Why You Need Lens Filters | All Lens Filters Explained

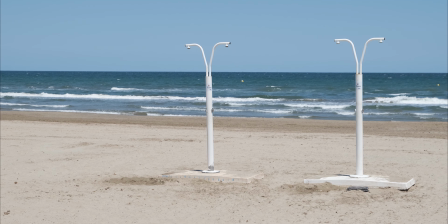(3:28)
You also have variable ND filters,
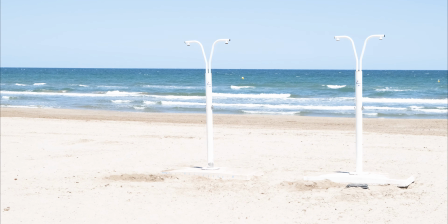(3:31)
you can rotate the front element of the filter to increase or reduce the amount of light that goes in to your
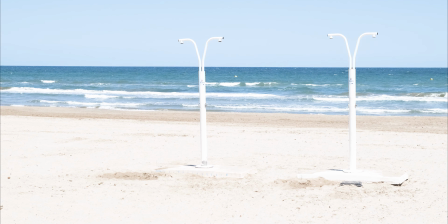(3:38)
sensor this type of filters are good if you want to carry just one filter
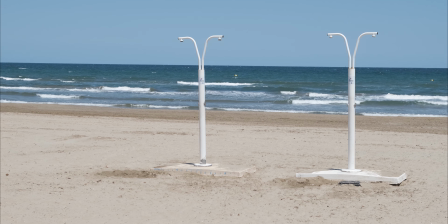(3:43)
with you the downside is that these filters create an x shape
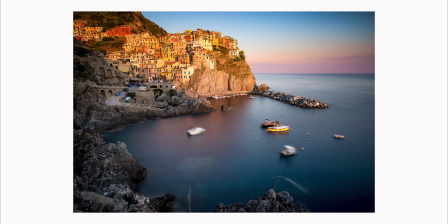(3:48)
in your image when approaching maximum density because of the design and construction but most manufacturers now break them in two from three to five stops and six to nine this way you don't get that annoying x shape in your photos and
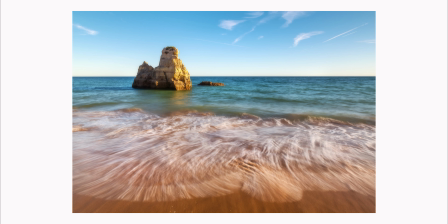(4:04)
footage now how i use the nd filter for long exposures the nd filter allows you to use lower shutter speeds so that you can have motion blur
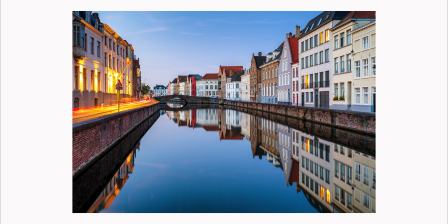(4:15)
in your photos or videos about video later using a tripod you can make moving objects appear blurry in your photos you can use this when
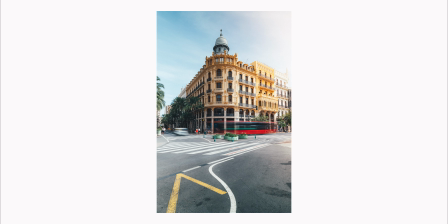(4:25)
photographing clouds waterfalls or cars to give a sense of motion to your photos an example the ND helps you go from 1 over 50 of a
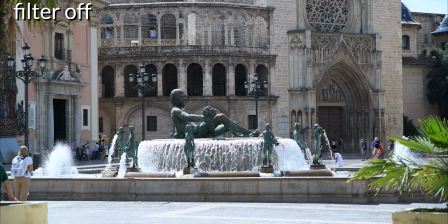(4:36)
second to an 8 second shutter speed ND filters are very
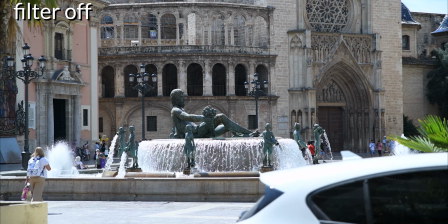(4:42)
useful for video you can use them to lower the shutter speed when recording in 24
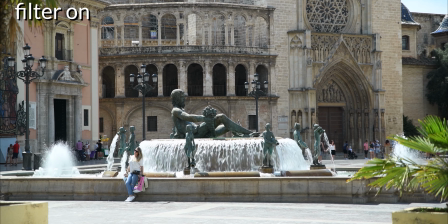(4:48)
frames per second to achieve that cinematic blur this is called the 180 degree
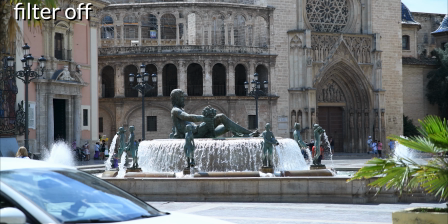(4:54)
rule when the shutter speed is double the frame rate if you record in 24 frames
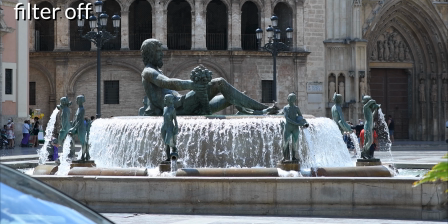(4:59)
per second your shutter speed needs to be 1 over 50 or 1 over
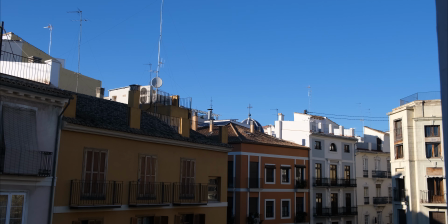(5:04)
48 depending on your camera to achieve that cinematic blur but
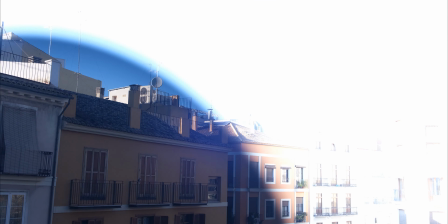(5:09)
without an nd filter your footage is going to be overexposed if recording in
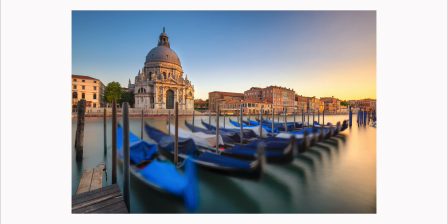(5:14)
bright light these filters are not as neutral as they say most of them have a small color cast the cheaper ones have a bigger
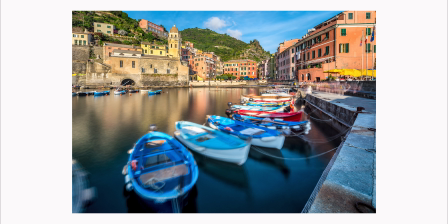(5:23)
one you should be aware of this when buying nd filters i use hoya which have a good balance between quality and price a more expensive version i use are
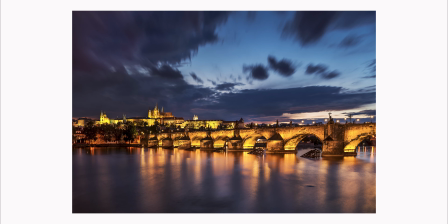(5:33)
from freewell or haida now let's talk about polarization filters they are filters you put in front of
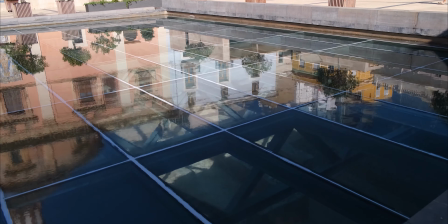(5:41)
a camera lens in order to reduce reflections reduce atmospheric haze and increased saturation in images.
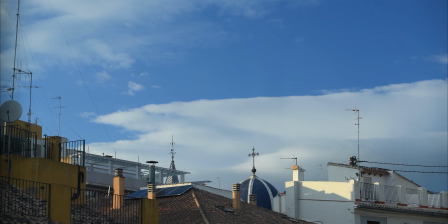(5:49)
The polarization filter absorbs polarized light, which is light reflected from surfaces and some light from the sky.
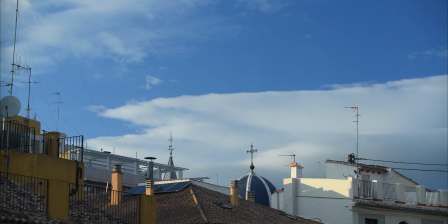(5:56)
So with this filter you can reduce reflection from water, like in these photos.
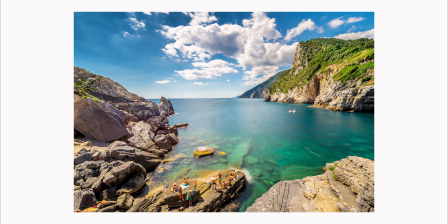(6:02)
Also from windows. This is good when taking photos from a train and much more.
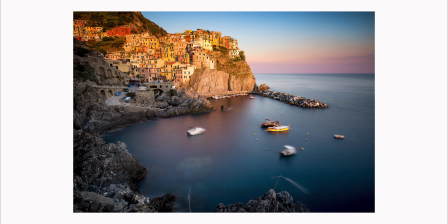(6:08)
It also darkens the sky. This works when you are 90 degrees from the direction of the Sun when
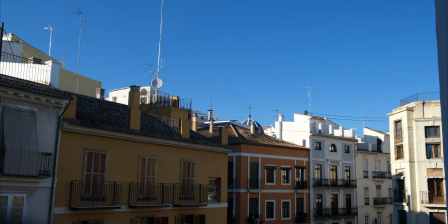(6:15)
using a wide-angle lens the effect can be uneven the polarizer filter also
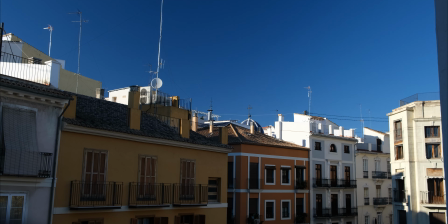(6:21)
reduces the light that enters the camera like an ND filter depending on
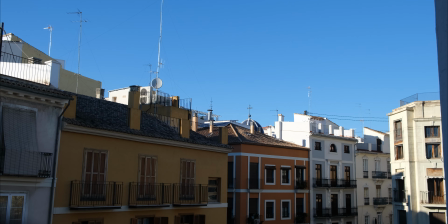(6:26)
the filter it is between 1 and 3 stops of light and the final
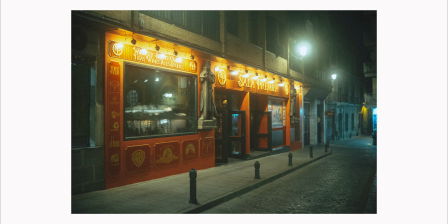(6:31)
filters in this video which have a more aesthetic function that is why I left them last these are not for
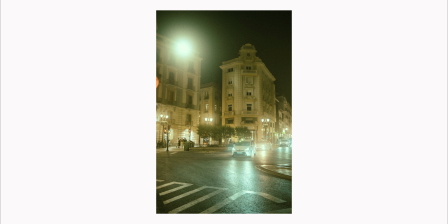(6:38)
everyone diffusion filters these filters create halation around highlights, like a glowing mist.
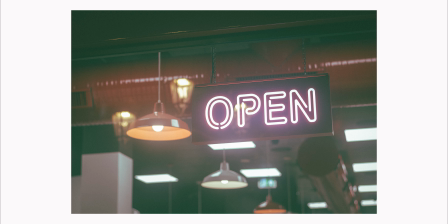(6:45)
These filters are used in fashion photography,
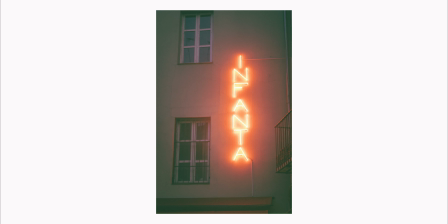(6:48)
food photography and for videos, especially at night, to give lights a soft glow. These filters come in different strengths depending on the brand. I use the Cinebloom filters from Moment.
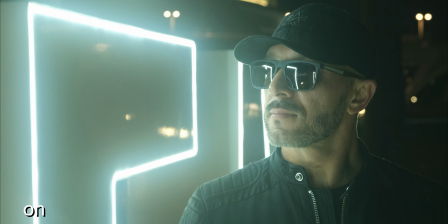(7:02)
These filters come in 5, 10 and 20 percent strengths. I chose the Moment Cinebloom because they have a great price and good quality.
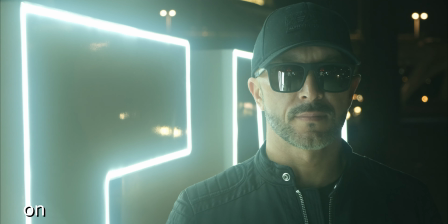(7:11)
If you want to simulate film photography with your camera or just don't like the sterile digital look of photos and videos,
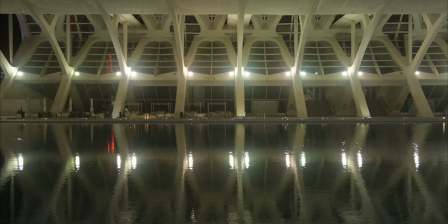(7:18)
this filter is perfect for you.
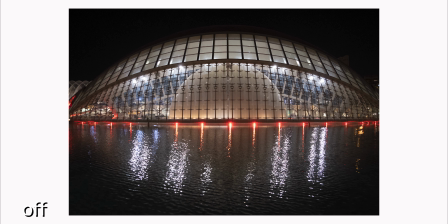(7:21)
If this video was helpful, please like and subscribe, this helps me grow my channel and make more videos for you to watch.
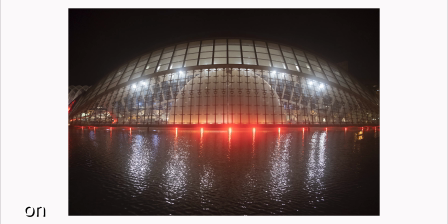(7:28)
Also check out my presets pack in the description below. See you next time!